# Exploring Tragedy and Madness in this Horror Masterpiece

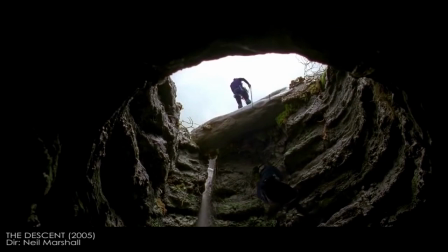19s
For me, The Descent is a unique horror film and probably one of my favorites.
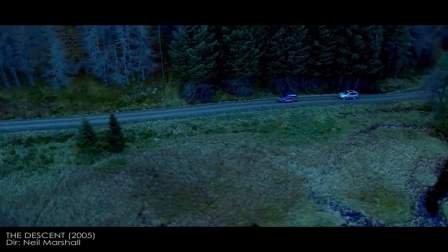23s
Yes, it does follow the standard set of tropes that allow us to classify it as a horror film.
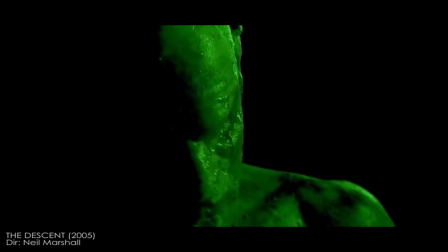29s
An ensemble cast, an isolated location, monsters, the final girl, and an incredible amount of blood and gore.
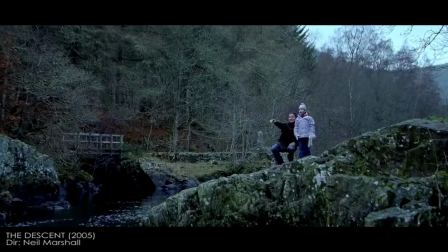37s
But that is not entirely the focus of the film.
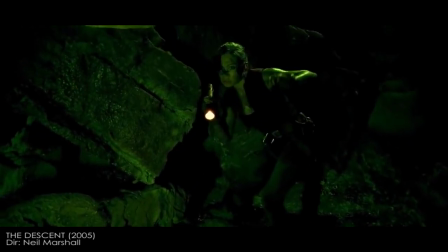40s
The film, in its true form, is a bleak story that explores tragedy within a horror framework,
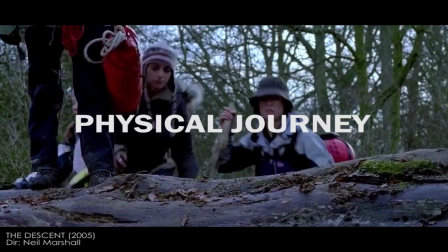47s
more evidently through the physical journey of the characters and through a metaphorical journey that is still open for discussion.
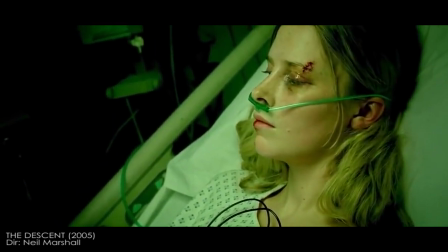56s
In this video, I'll be discussing the themes of the film, how the film deconstructs the female cast, followed by Sarah's journey into madness.
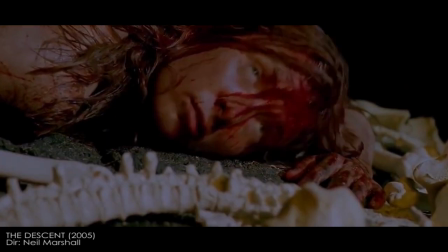65s
And by the end of the video, I'll be addressing both theatrical endings, the US and the UK version.
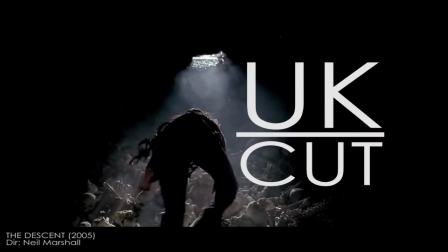71s
However, I'll be using the UK version for the rest of this analysis.
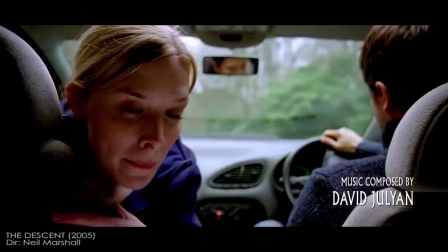75s
I want to start off this analysis with the car crash at the beginning of the film.
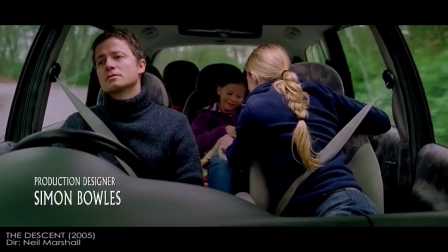80s
The sequence is not only effective in jump-starting Sarah's journey, but also establishing the tone of the film.
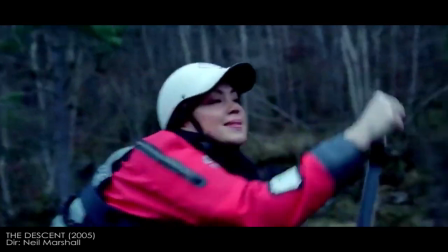87s
As the movie starts, we are introduced to the group of friends, Sarah, Beth, and Juno.
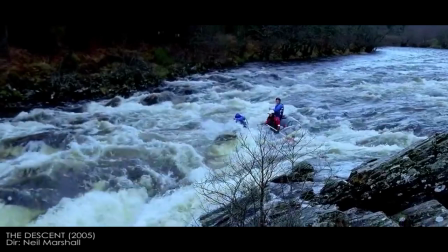92s
Sarah's husband, Paul, and their daughter, Jessica, is waiting for them. Also, the day the crash takes place is on Jessica's birthday.
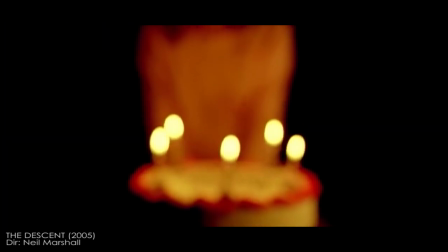101s
I will further discuss its importance later in the video.
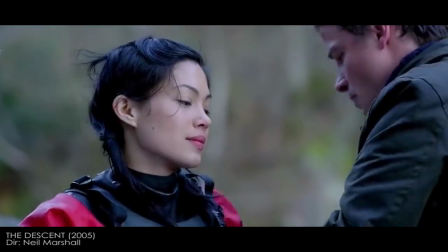104s
In a moment, when packing up to go home, Paul and Juno share this brief look, implying that there is something going on between them.
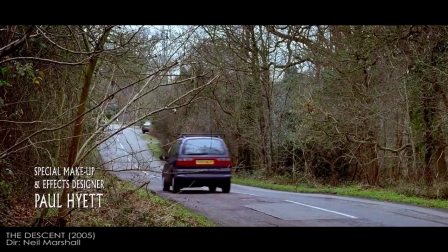112s
As the family drive home, Paul gets distracted by the thought of Juno.
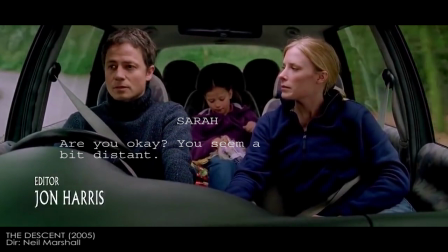121s Are you okay? You seem a bit distant. I'm fine.
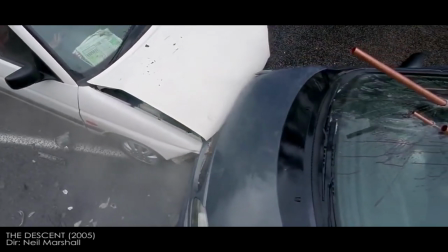129s
Apart from its effect to shock viewers visually,
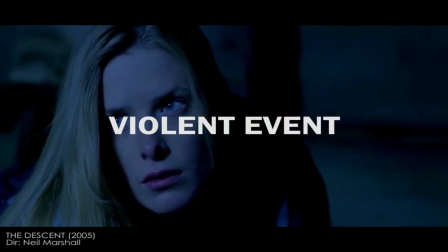132s
the graphic sequence is there to illustrate how the violent nature of the accident has affected Sarah and how it's going to affect Sarah throughout the story.
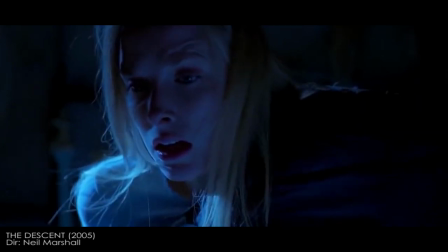142s
It also prepares the viewers to the graphic nature of the film.
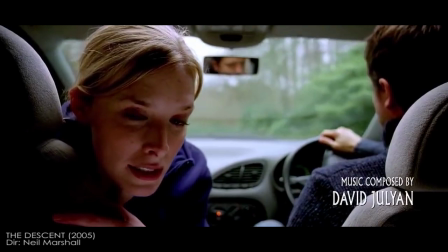146s
On a technical level, the use of high contrast colors allows the film to establish the cold environment
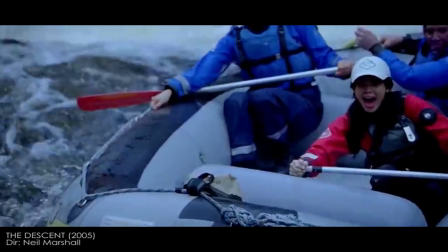152s
these characters live in that is met with the eruption of violence that they will encounter.
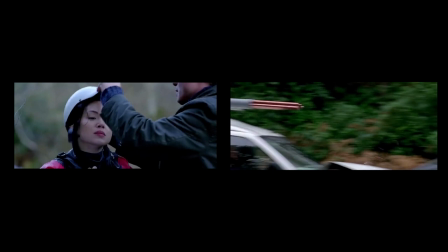157s
By contrasting both scenes that show an affair taking place,
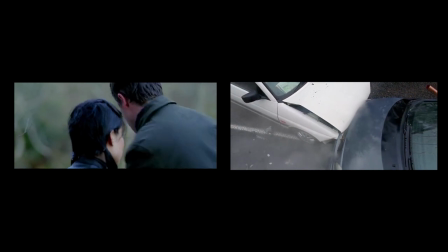162s
followed by the death of a family, it establishes the conflict of the story and the trauma that follows.
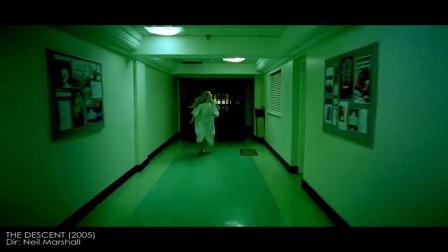170s
The film establishes the tragedy of the story quite clearly.
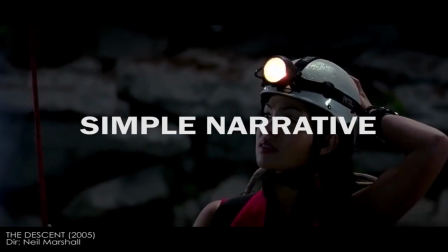174s
It focuses on a simple narrative and few subplots that normally exist
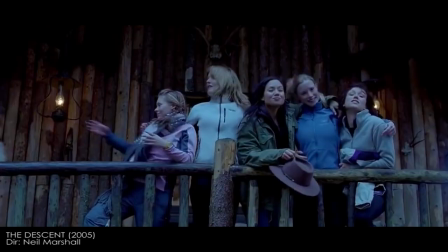179s
within a drama and places it into the context of a horror scenario.
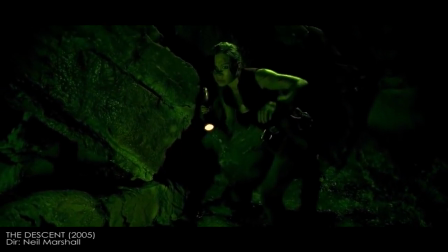185s
Underneath its gore-fest and horror elements,
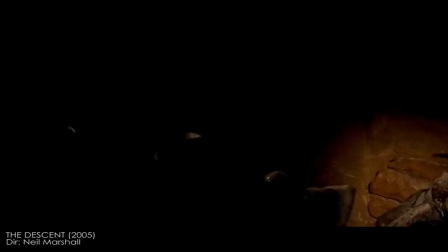189s
it's a movie that does not shy away from deconstructing these female characters and the tragedy of the story.
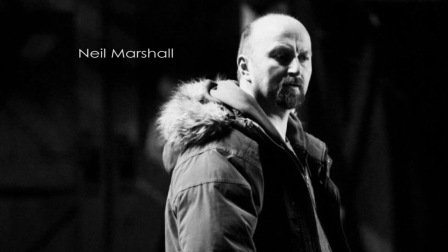195s
As much as director Neil Marshall wanted a cast of women to lead the story and wanted to portray them as skilled,
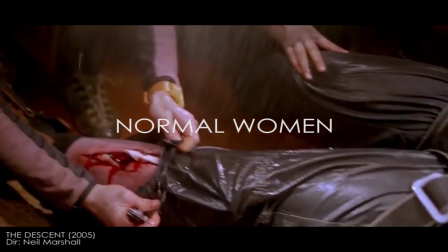202s
independent, and normal women, he doesn't hide character flaws including deception and selfishness,
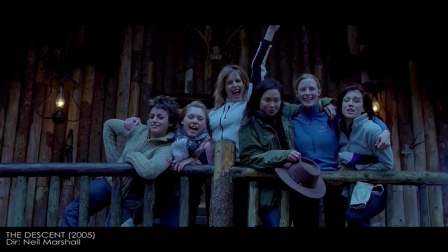208s
to name a few. Marshall does not shine a positive light on the majority of the characters, and Juno is the best example of this.
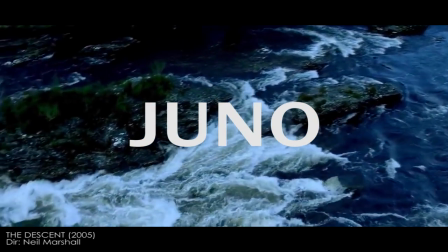217s
After the affair Juno had with Paul and the events of the crash,
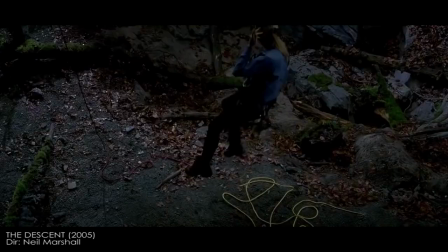222s
Juno attempts to do things out of good intentions, hoping to seek forgiveness and rekindle her friendship with Sarah.
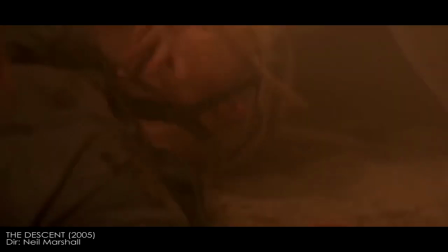229s
However, this backfires, since Juno's overconfidence and ego gets in the way of it.
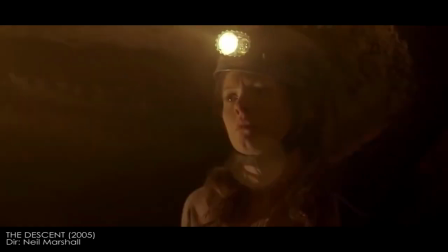235s We're in the wrong fucking cave! Holly was right. Warm Caverns was a tourist trap. Don't try and pin this fucking shite on me! This is not caving, this is an ego trip.
Her ego not only endangers the group as they follow her into the unmapped cave system,
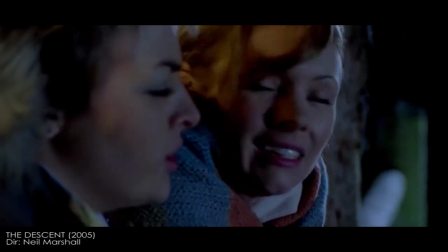252s
but every act of selfishness leads to their death. Holly is no different from this, and neither is Sarah by the end of the film.